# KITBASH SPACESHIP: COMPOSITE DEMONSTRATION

So that's the way that we can get a better key when we're keying out the ship. We can add just little elements that really elevate and sort of mask. I always, you know, broken record, but you know, with the props and the costumes, we're always weathering, right? So it's the same thing digitally in the computer, especially in After Effects. We're adding layers to distract from the inexpensiveness, the cheapness of things, and just to add a little visual interest. And I even look at it more of like smoke and mirrors, right? We're distracting the eye from what that just looks like, you know, a coffee maker. And why is there a green haze around the action, right? So all these layers are a way to sort of enhance the viewer's experience. And basically, we don't want to distract them with things that don't work, right? So we'll go into After Effects.
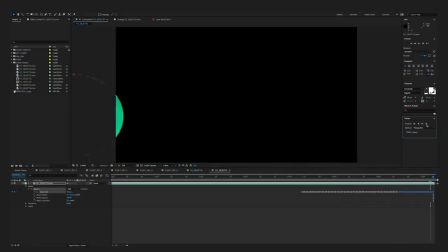Again, this is more of a recap, but I just wanted to show you briefly. We're masking out our ship.
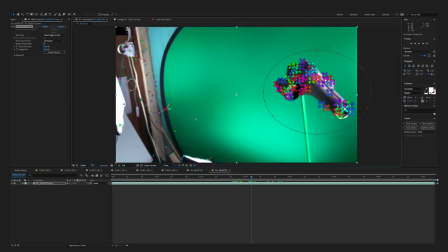Now I'm doing, we're tracking the camera so I know where to put my stars.
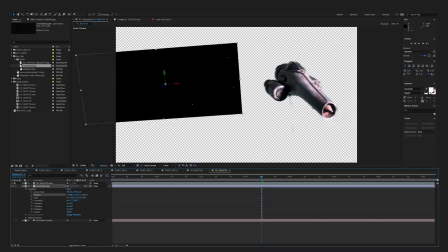This just gives a nice effect where when the camera moves, the stars move generally in the direction that you would expect, and it's a nice little touch.
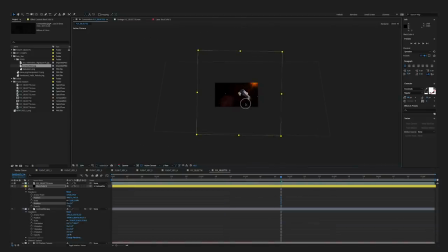The flares, now we're adding the layers, right? I always say this is like the weathering.
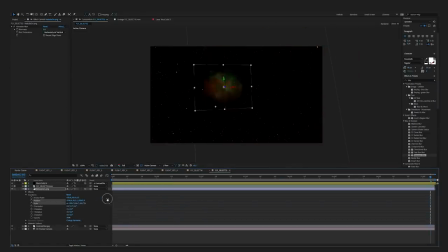Gotta have a nebula. That's just one of my things. I just like that little color breakup. Nebula is a good thing. I have some flares, and now I'm doing some lighting effects.
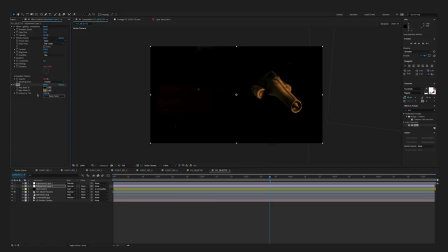And again, we just think of this like weathering, right? We're hiding the crimes, we're putting the layers, and the layers is what really sells it, brings everything together. So now I'm looking at it, I'm like, oh great, I have some artifacting lights, little things that are probably not realistic, but add to the visual look of everything. Okay, cool. Now we're getting to the fun part. Now we're going to start incorporating those ships, right? All this work. What was it for? We got to put our people in space, right? So let's take a look at the footage that we're going to incorporate our footage into.
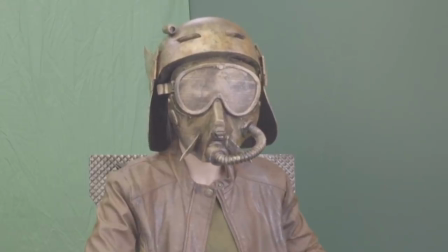You know, I'm not like surprised this happened, to be honest, because
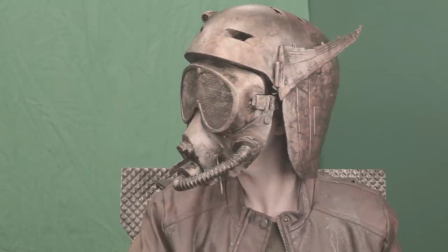there's this woman at work, and you know, I'm pretty sure like she's been setting me up this whole time.
Right, so people in costumes sitting in chairs on a green screen. What can we do with that? A lot, actually, this is the fun part. All right, so let's take a look at what we did with our ships and the look and things like that we'll get into in another episode, but right now we're dealing with showcasing the ship. So let's take a look at that.
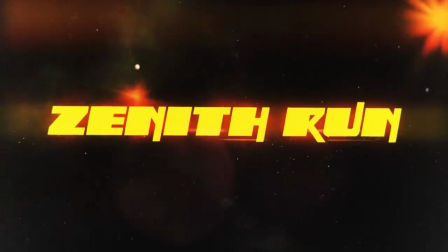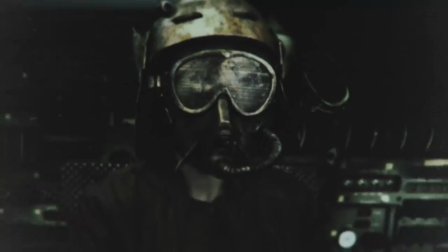You know, I'm not like surprised this happened, to be honest, because
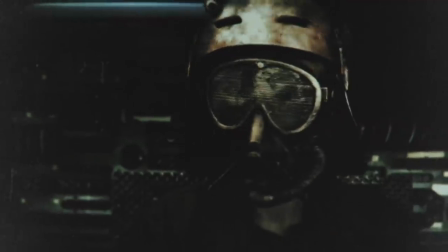there's this woman at work, and you know, I'm pretty sure like she's been setting me up this whole time. Like, as far as I know, she's into some seedy things.
Right? That's so much fun. But we're not done yet, right? So now we have to have a villain and the swashbuckler who helps them, right? So we need ships for those people. How are we gonna do that? Oh, we know. Let's go into the bathroom. Get some body wash and shampoo. We got this covered. So now we get to kick in all the things that we've been learning, right?
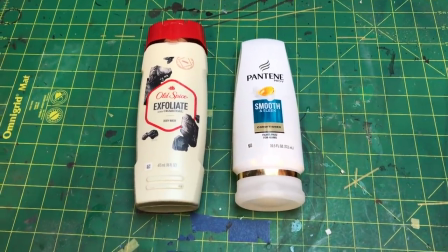So into the bathroom. All right, straight from the medicine cabinet. Now here's just a montage.
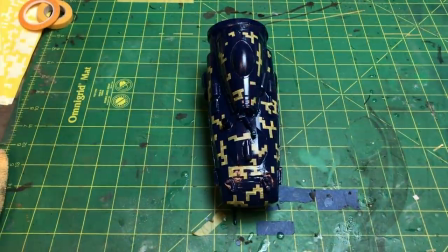Again, I'll link to a video where we did this in more detail.
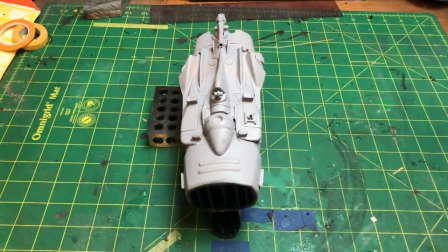We paint our ships, we got some Aztec-ing, one of them's just primer, and then there's my heavy weathering, which I love this.
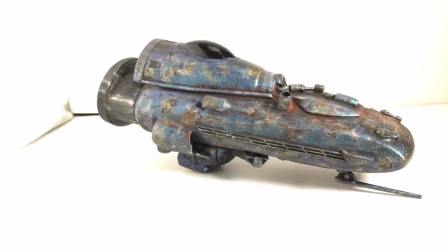Here's a couple beauty shots. Now, a lot of people will comment about the weathering. Just know that that's what I like.
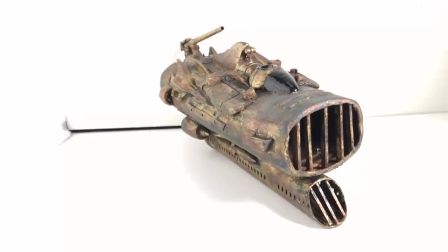It's on purpose.